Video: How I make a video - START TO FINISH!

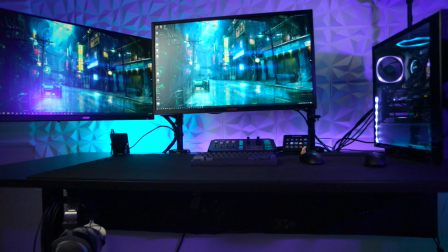248s
But when I record a YouTube video, I pretty much need to rearrange all of it.
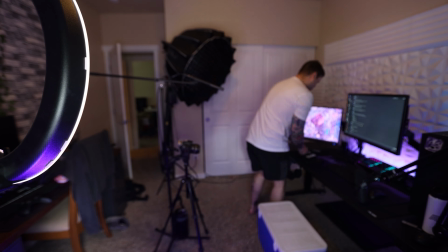251s
The lights need to move, I need to set up a tripod for my camera, and I also need to set up my microphone because I record my audio separately.
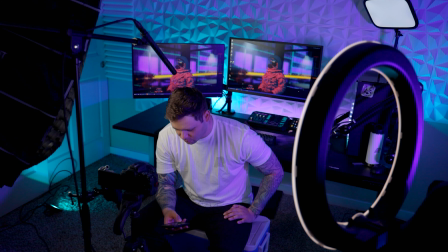257s
Once everything is in place, this is usually when I start pacing around my house as if I have something else to finish, or scrolling around on my phone.
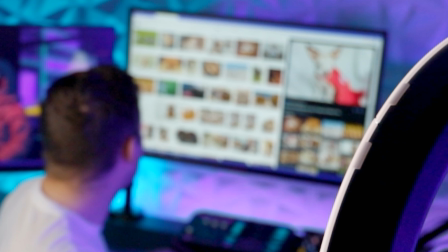266s
But in reality, I'm just procrastinating and it's wasting time. I don't know what it is and I don't know why I do this, but it happens like every time. I sit down here, not even on a chair because I don't want the chair to cover up the background. Make sure that my framing is right, my mic isn't showing, and I just start talking. I go through the whole script, and depending on whether it's a good or bad day, this may take a while.
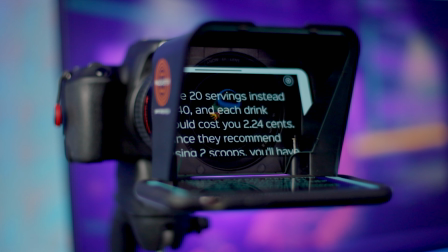287s
For a few videos, I experimented with this teleprompter I have, and it definitely made the process way faster,
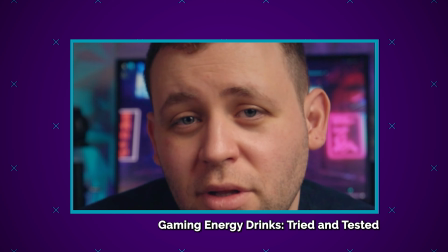292s
but I felt like the energy in my presentation was off, and I noticed that you could tell I was reading because of the way my eyes were moving. So I've stopped using that. I always record stuff in the same order. First is the talking head stuff, which is this shot that you're used to, then B-roll, then anything I need to record my screen for. Now that I'm done with all the prep and filming, everything else is done on the computer. Editing is something that I've kind of come to love. I've really seen myself grow as an editor since I started this channel. I try more creative stuff, I edit faster, and the whole process has just been streamlined. A lot of this is thanks to a good friend of mine who also happens to be an amazing content creator and editor.
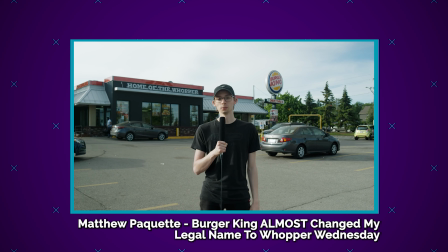325s My name is Matthew Paquette, and 4 years ago, I was almost Whopper Wednesday.
Matt has taught me so much by teaching me different hotkeys or how to set up Adobe Premiere or tips on color grading. He's even made a lot of this information into videos, so if you're trying to become a better editor yourself, go check him out. I usually edit stuff in the same order that I filmed it, but because I do audio and video separately, at this point I need to sync my audio. To do this, I clap at the beginning of the video and use that to sync the two. I use that clap to sync the audio that came out of the camera with the audio that I'm actually going to use.
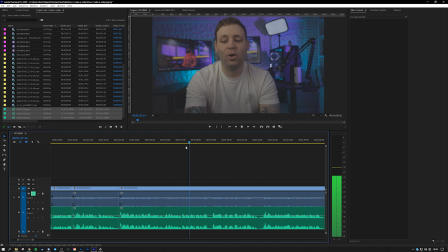357s
Then it's just a matter of chopping everything up until it sounds like I can chain coherent thoughts together without taking a breath. Hotkeys are crucial here. Attention to detail and a sense of pacing helps a lot because even a brief pause can feel weird. It's something you may not realize immediately, but will just feel off when listening and watching.
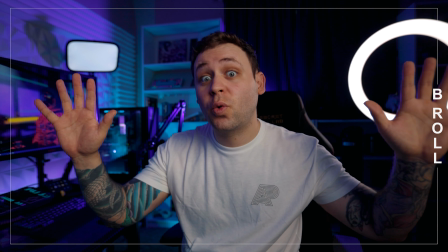376s
When the talking head stuff is all finished, I find places to add in B-roll to accentuate what I'm saying. The video is starting to resemble what it'll actually look like when it's finished, but there are some details that need to be added in.
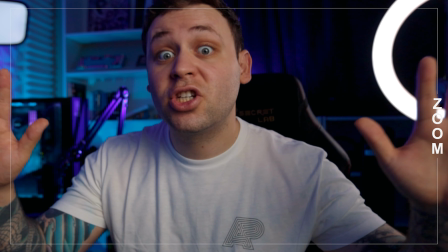386s
I'll watch the video through and look for places that I can add a zoom for comedic effect or emphasis. Then there's graphics and text. A lot of my videos have text as a secondary way to present information.
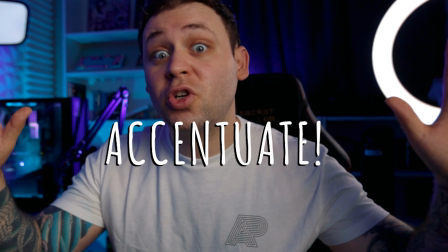396s
So I look for places to add this in while trying to be careful not to overdo it. Graphics packs can help make the text look professional with animations and styles. We're getting close to the end of the edit, and the next step is simultaneously my least favorite and most favorite part, music. Music can completely change the mood of a video, and finding the perfect song can take forever.
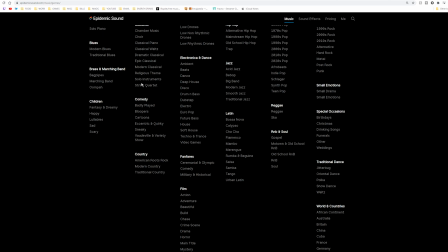416s
For my videos, I use Epidemic Sound. It's a service I pay for monthly so I can use music in my videos and on my stream without the fear of getting a copyright strike.
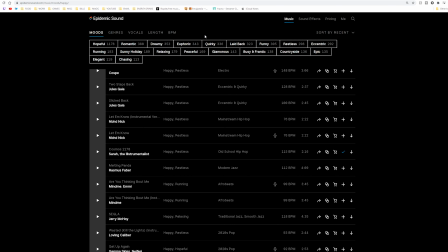425s
You can browse by genre or mood, and there's a ton of music available. They even have sound effects, and also, yeah, this is where I add sound effects too. You can download the song in its entirety or download individual elements if you want to take something out.
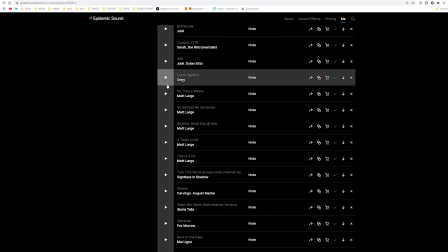437s
I usually go through their site looking for music, and I'll save anything I like in a playlist so that the next time I'm working on a video,
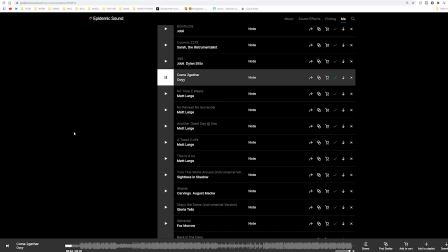443s
I can go through the songs I know I like to pick the best one for the video. If you want to check it out, there's going to be a referral link in the description below. If you do sign up using that link, I'll get a free month, so you'll be supporting the channel. Did I just fit an ad in the middle of my video? I think I did. I'm a real YouTuber now. Editing music is fun until it's not.
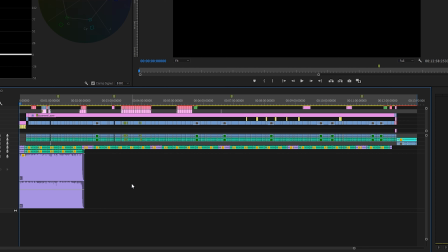462s
Most songs aren't long enough to match an entire video, but just looping a song over and over might sound weird,
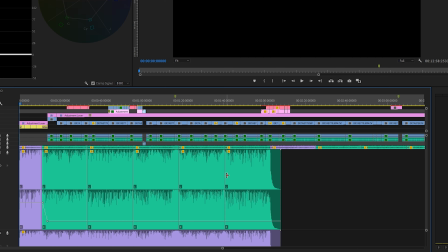468s
so I usually cut the song into its different parts and extend it by repeating those parts.
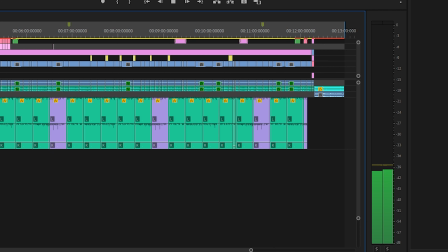472s
I also mix the music so it's audible but not overpowering my voice. I record all of my videos at the moment with this Canon EOS R and a 16 to 35mm lens with an f2.8. If that means anything to you. This camera is capable of recording in something called C-Log, which is an intentionally flat color profile. Right out of the camera, it looks not so good if you've noticed, but that's intentional because you're meant to color grade and color correct it.
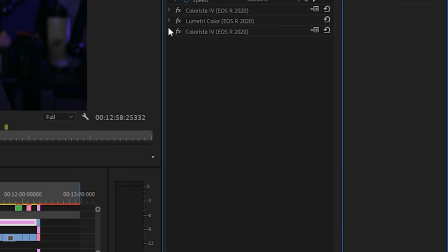497s
And that's what I do next.